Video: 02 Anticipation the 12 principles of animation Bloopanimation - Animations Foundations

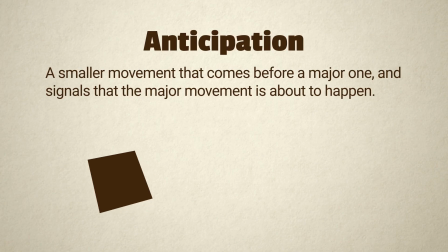4s
Anticipation is a smaller movement that comes before a major one and signals that the major movement is about to happen.
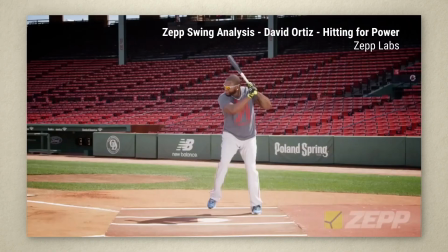13s
Think of a baseball swing. Even though the batter already has the bat up and seems like he could just swing, when the pitch is thrown, he raises his leg and leans back before heaving his weight forward.
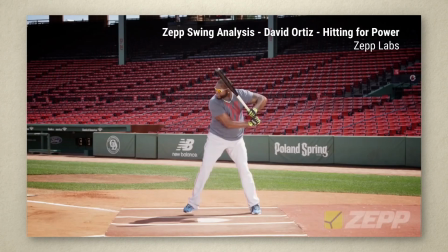27s
And before swinging his arms, he first reaches back slightly with the bat, giving him a longer path to swing it on. You can tell just by seeing the anticipation that a powerful swing is about to follow.
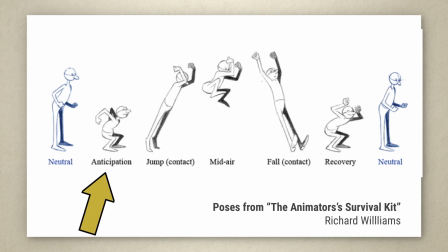44s
Another common example of anticipation is crouching down before jumping.
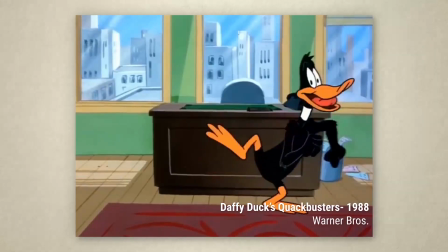49s
And in cartoons, you'll often see an exaggerated anticipation before zipping out of a scene.
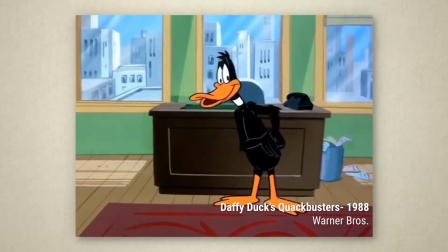57s
In general, the faster a movement is going to be, the stronger your anticipation should be. This helps the viewer's eye keep up and make it clear what happened.
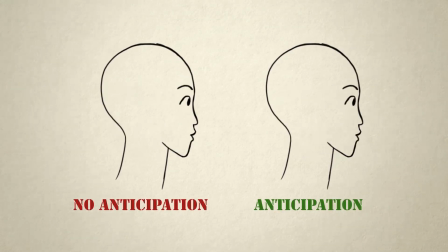69s
Anticipation can also be something subtle, like having a character's eyes move before turning their head.
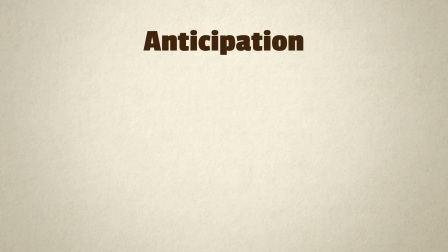77s
Anticipation is important because it serves many functions at once. It makes characters more lifelike because it replicates how people and animals actually move.
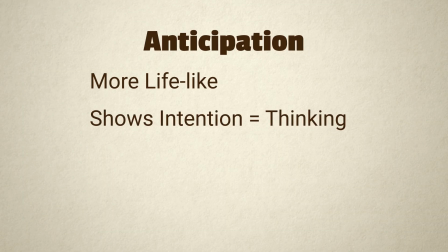88s
It shows intention, which makes your characters look like they're thinking and choosing actively.
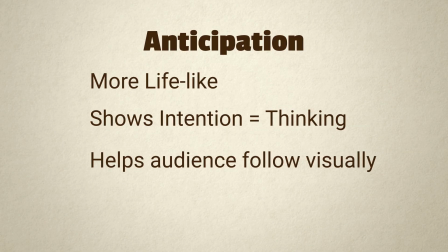94s
It also helps the audience follow what's going on visually by giving them clear hints. This is especially important when you have very fast action. And lastly, it makes your major movements feel stronger. Let's look at a demo of how you can incorporate anticipation into an animation.
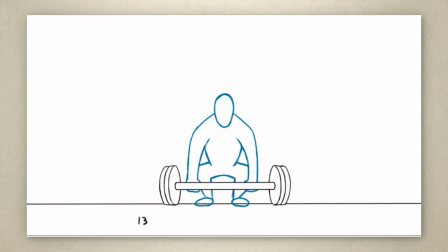119s
Here we have an animation of a weightlifter. The motion looks fine, but it feels a little robotic, and it doesn't seem like the weight is very heavy.
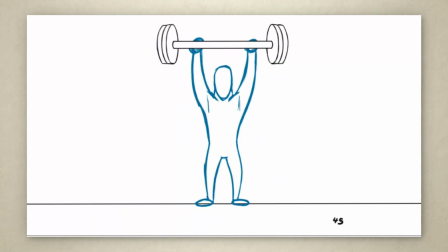128s
Let's add some anticipation to try to make this guy look more alive and powerful.
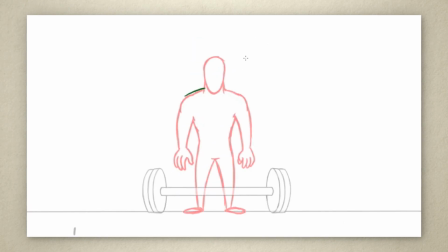135s
I'm going to draw in some additional frames in green so you can distinguish them from the other frames.
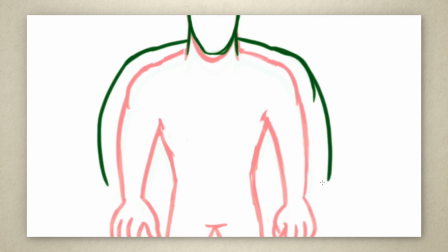142s
We're starting here at the beginning before he even bends down. I'm making him puff up his chest a little.
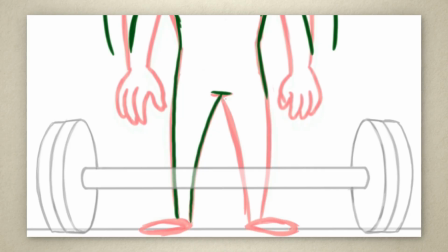150s
He's taking a big breath before starting his lift.
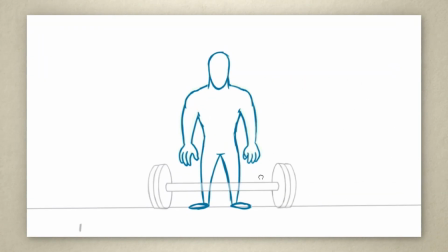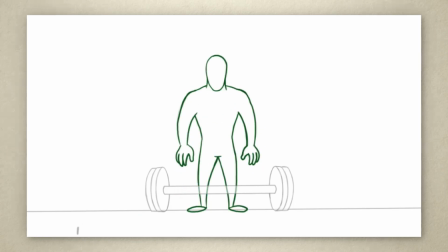171s
Then, down here, he's taken hold of the bar. I'm going to insert a little dip before this first big lift.
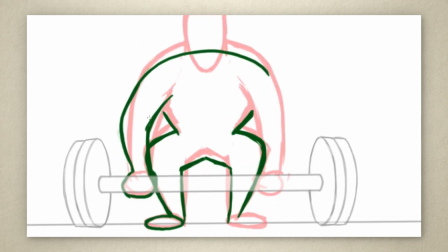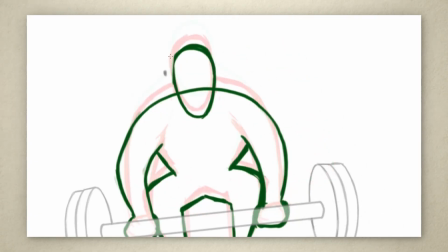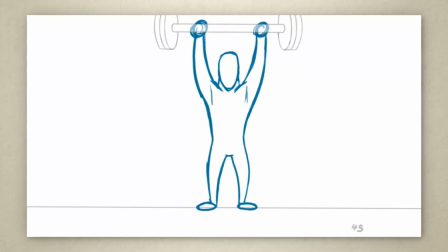You can see that dip makes it look like he's putting a little more effort into the lift.
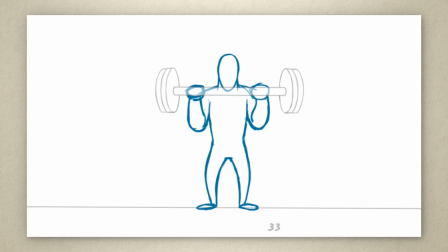214s
Now, at this point, he's resting the barbell on his chest, ready for that final heave to get it over his head. To do this lift, you want to bend your knees so you can use the strength in your legs to help you accelerate the bar up and get it over your head.
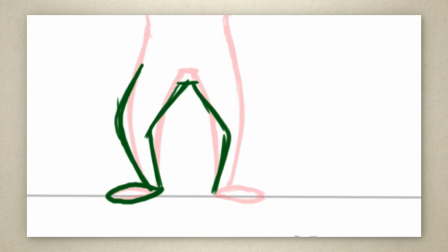231s
So we're going to anticipate that movement with a couple little bounces.
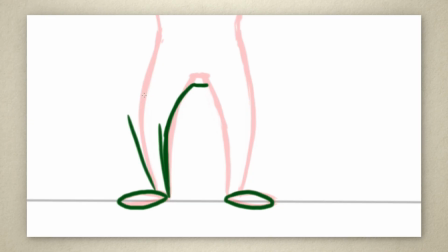236s
This is going to take more frames than our previous anticipation, but we want this last push to feel really powerful and satisfying.